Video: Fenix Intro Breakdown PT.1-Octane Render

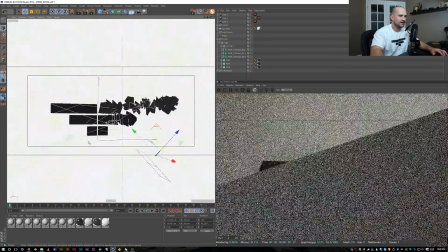(8:16)
So let's go ahead and turn it back on and kind of see what it's doing here.
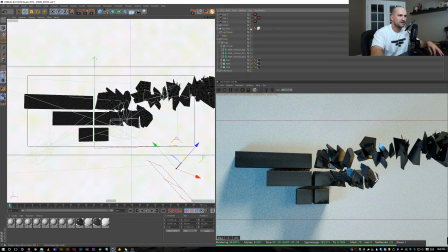(8:20)
And to make this a little bit easier to see, I might turn off the cyc wall.
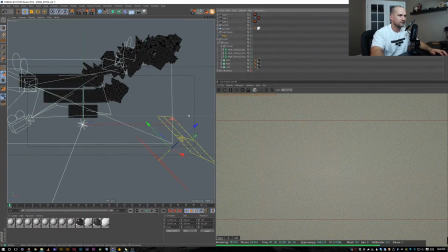(8:27)
And so what we have is we have a plane effector that is keyframed.
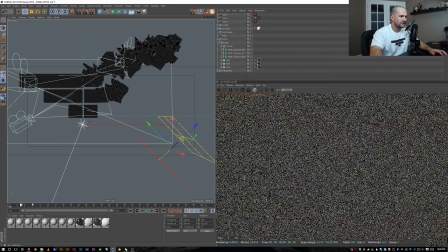(8:35)
And all it's doing is just moving left to right.
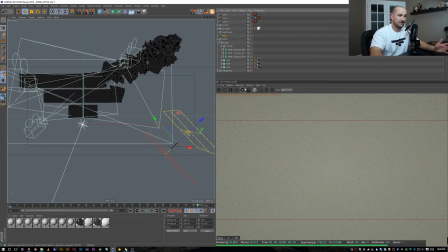(8:39)
And the only really the only attributes I'm using, let's bring that back up, is I have a slight
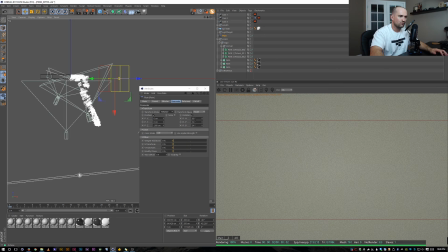(8:52)
position change in Z, while everything's also rotating a little bit once the plane effector is pushing it away. So, if I click rotation, it's just going to do position. So, if I just have rotation, it's just going to rotate.
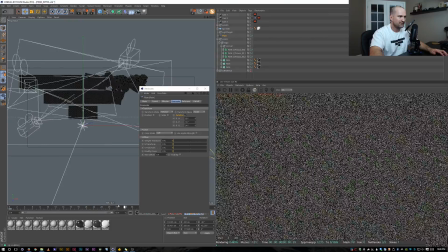(9:07)
So I kind of had the rotation going here.
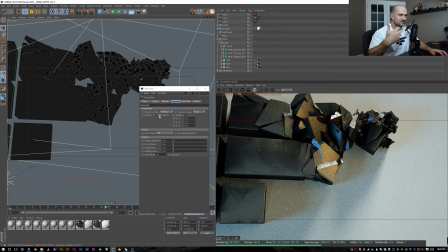(9:14)
Is I want it to be away from us at first and kind of rotate and push back into position.
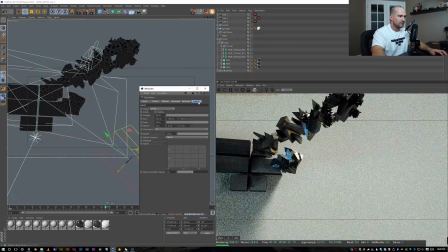(9:18)
So all I did was turn on the position, made sure our fall off instead of infinite, which it kind of starts at.
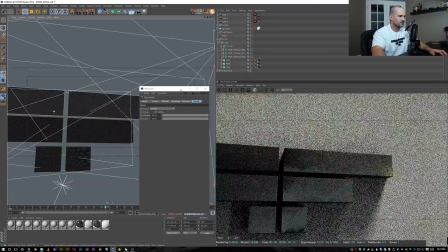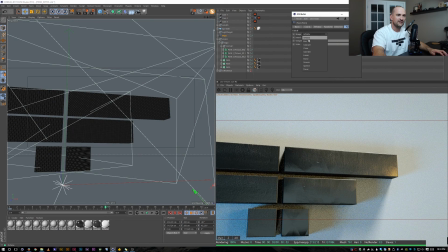(9:32)
Just going to move that up here really quick. So instead of infinite, I had it set to linear.
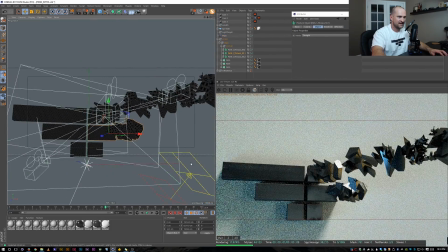(9:37)
So that way, everything on this side of the plane effector is going to get pushed away.
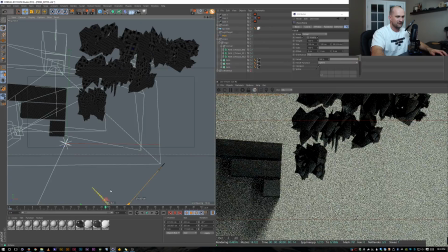(9:44)
So if I was to bring this all the way back, the whole piece is pushed away.
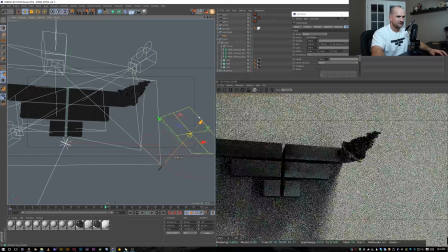(9:50)
And if I bring it up, it's slowly bringing each section in.
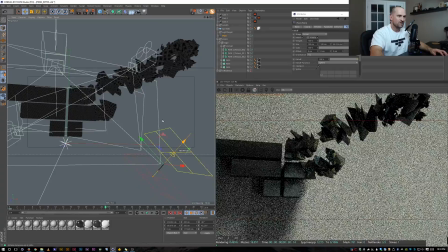(9:59)
So it's just a really simple way to, have that fracture object be affected by a plane effector.
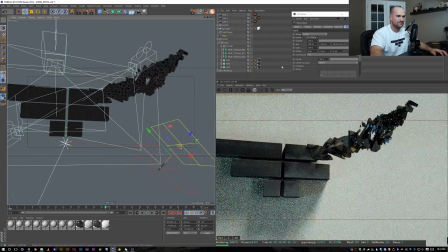(10:06)
And just with a simple move, we kind of get that nice little fall off there. And, I won't go too much into specific settings, but I do have,
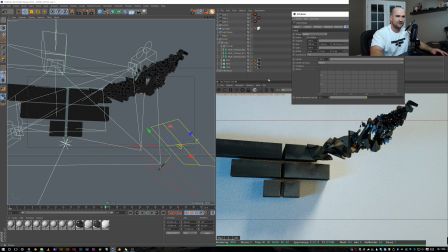(10:17)
some fall off and kind of just some little subtleties there that you can just kind of play with and get to, just get to something that you like. So there we go.
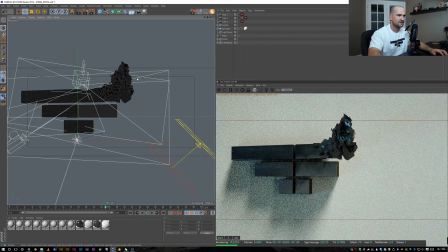(10:30)
That's kind of the main bones of this. And, let's go ahead and talk about the lighting.
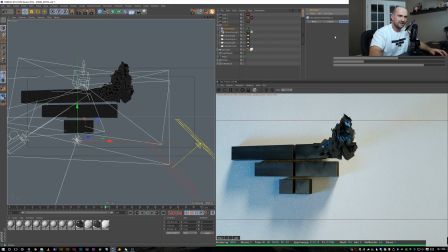(10:36)
So what I did to light this is I'm just using a texture. I'm using the abstract texture from Grayscale Gorilla. And that's kind of giving my overall, subtle reflections here.
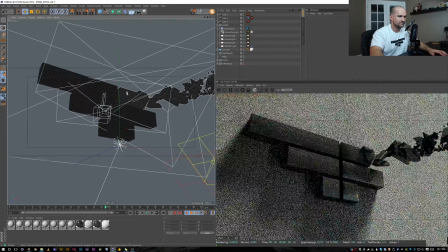(10:54)
And let's see here. Let's just kind of rotate this in a little bit. And then I kind of got some different things going on for the lighting.
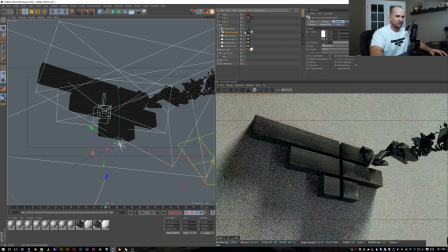(11:01)
I have an overall daylight, which, kind of gave me those nice long shadows on top that I liked.
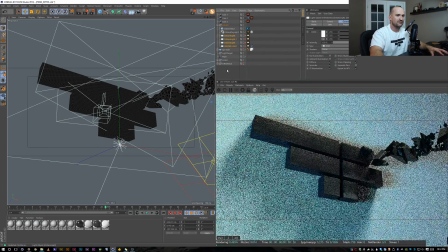(11:08)
And let's turn all these fill octane lights off.
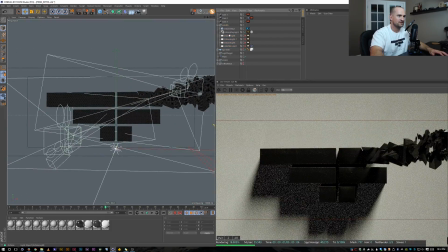(11:12)
And basically what I kind of used these other lights for is just to sort of fill in places that kind of felt too dark.
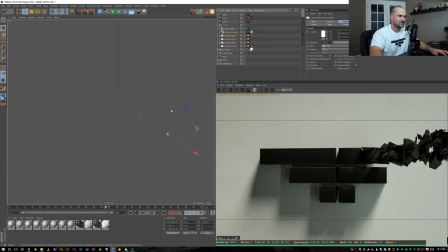(11:22)
So out here I kind of have this light out on the side, which is pointing towards this side of the wall.
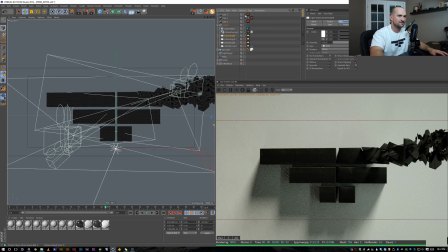(11:28)
So I would assume,
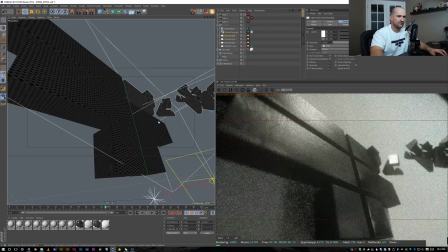(11:30)
let's see, if I kind of look over this way and if I turn that light off, I assume it's kind of lighting the wall.
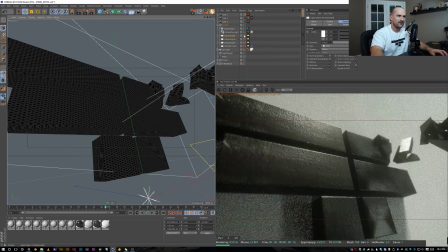(11:37)
Yeah, so I wanted that to stay white. It was a little dark on that side, so I was just filling in a little bit more light.
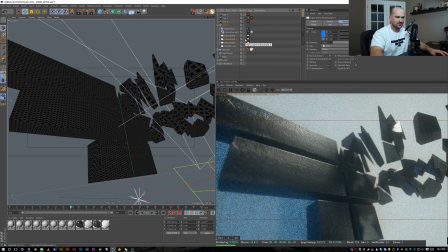(11:45)
Let's go ahead and take a look at this light and see what it does. So it's giving us a nice little blue undertone on this side of the wall. And this guy's giving us a little orange highlight on the side.
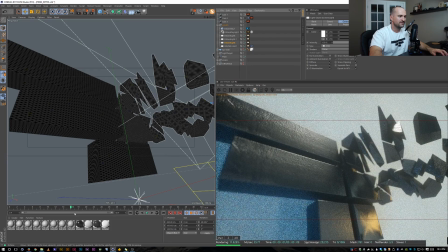(12:01)
And our center light is kind of just lighting the middle of the whole scene, giving us a little bit of reflections there.
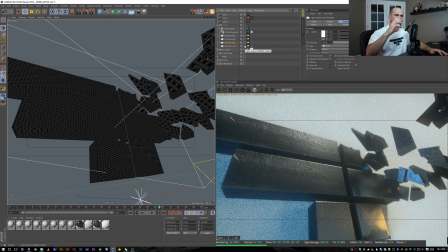(12:09)
Real subtle, just kind of tweaking it and honing it in, with each little step.
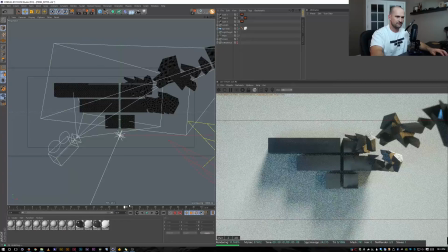(12:17)
So let's go ahead and kind of look at the final resolve camera and sort of see what we have here.